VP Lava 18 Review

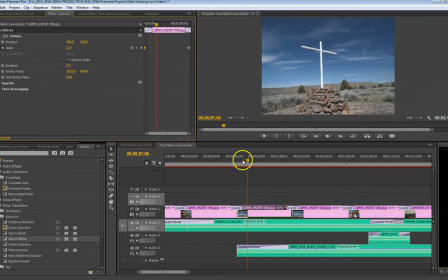252s
I can take and move that transition right over to there. Or I mean this keyframe on there.
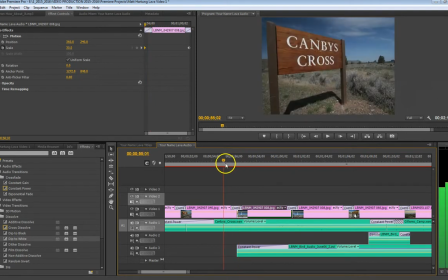257s
I just noticed that. Because of this transition, I might want that motion to start a little sooner.
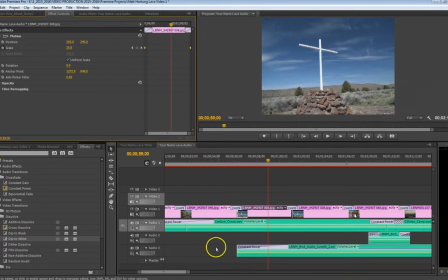271s
Yeah, and I noticed it did it to that one too. So you want to keep an eye out for little details like that.
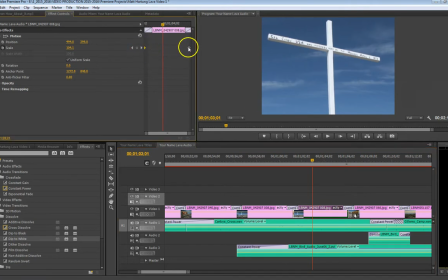285s
And I think I got that issue there too. Sure do. There it is. I'm going to fix that. That transition causing that. Okay, and then some other audio elements are coming into play here. I've got more birds that I wanted to add on top of the Can Be Cross track. or audio clip.
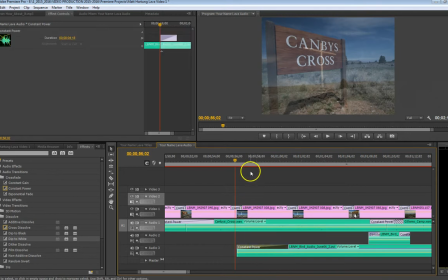302s
And so then once again I fade that in slowly, give it a natural sound.
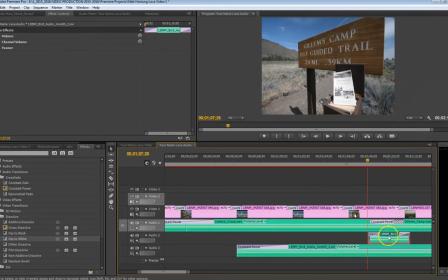315s
This track I added here, I think I talked about this in the previous video. It was a bunch of birds.
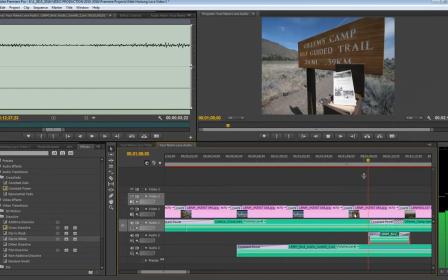324s
It was pretty loud, so I just added that. And so you can test these separately. I turn off tracks 1 and 2 and just tracks 1 and 3 and just listen to track 2.
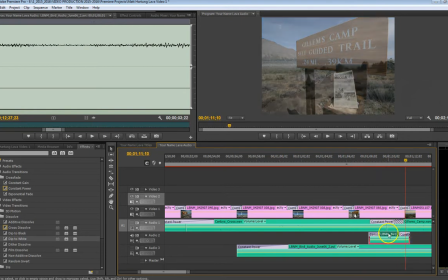338s
And there it is. Oh, I'm playing that.
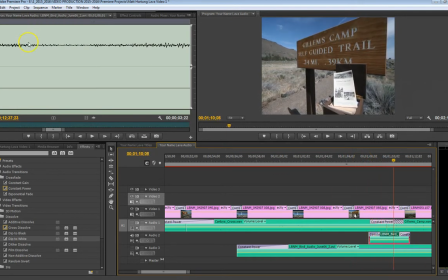342s
I see that I really looks like I only have one track there, so I can use that fill left command or effect, so we can make it sound like we've got a stereo track.
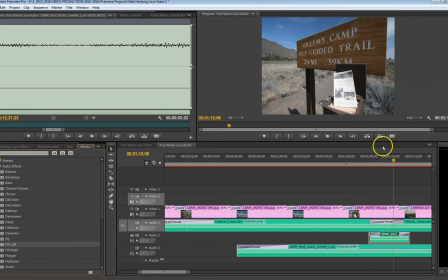358s
It'll just duplicate right there, duplicate the tracks. There we go. That adds a little more richness to it, so that's nice. And so we'll go ahead and play it now with everything.
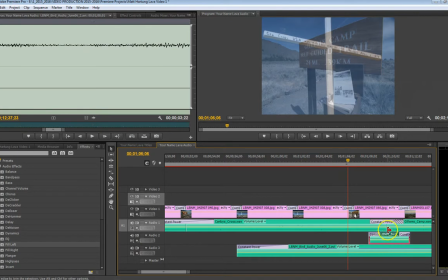375s
Make sure our volumes don't go up too high, because you have to remember when you start putting all these audio clips in here, they add up. The volume of this one plus the volume of this one plus the volume of that one. You want to make sure we don't start creeping up into this area here. If so, then we need to adjust these.
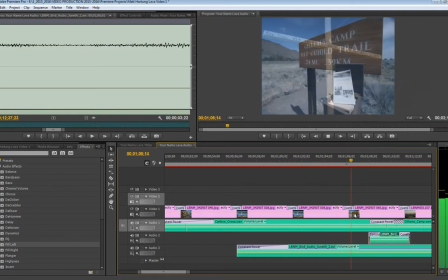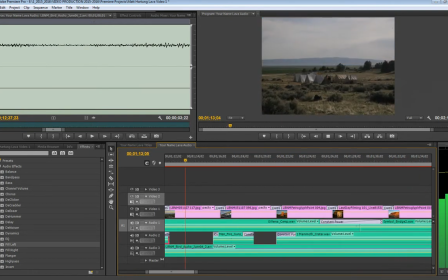399s
That's staying a little loud, staying pretty consistent, not bad. Here we have some guns.
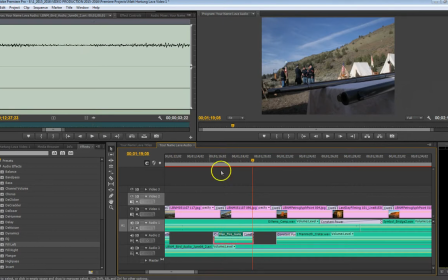408s
I might check that and see what that clip looks like. If it's just a... Well, we're carrying 2 tracks there. It's pretty loud. I'm going to lower it a little bit. I'm going to check that audio gain. Bring it down maybe -3.
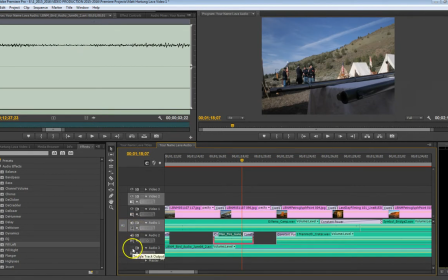That's better. And then notice I do have these transitions here, these audio transitions,
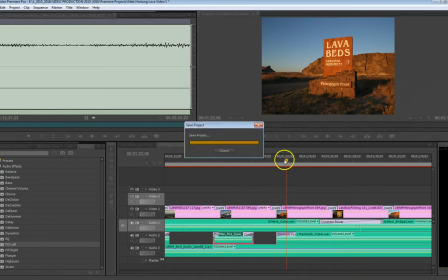438s
so that it's not so abrupt when they enter in to the rest of the audio tracks.
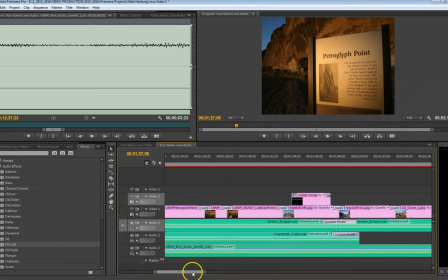450s
That's all looking pretty good, and then we'll move on down here.
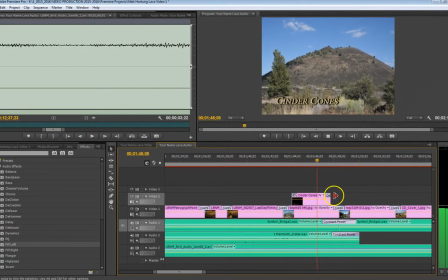458s
Getting towards the end.
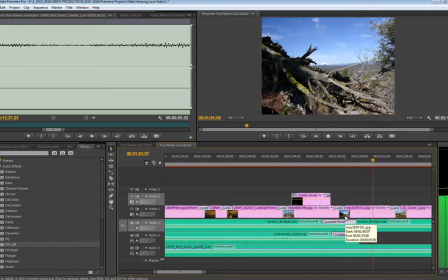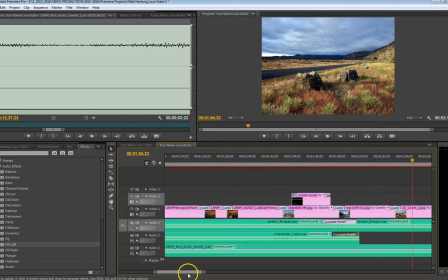468s
And you'll want to put those audio transitions at the end also, so your volume will fade out.
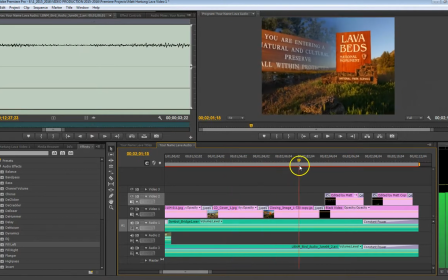477s
And we're getting towards the end.
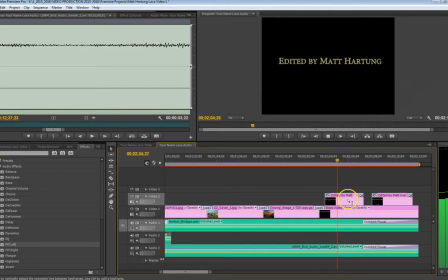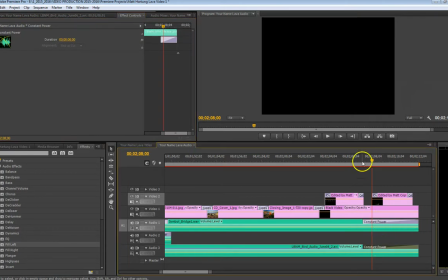484s
And then here I have about a 4 second. Is that 4 seconds? Oh, 5 seconds. 5 seconds on each of these audio tracks just to fade as we fade to black, and the volume fades at the same time. It doesn't just end harshly, it just nice, slow fade. And there you have it.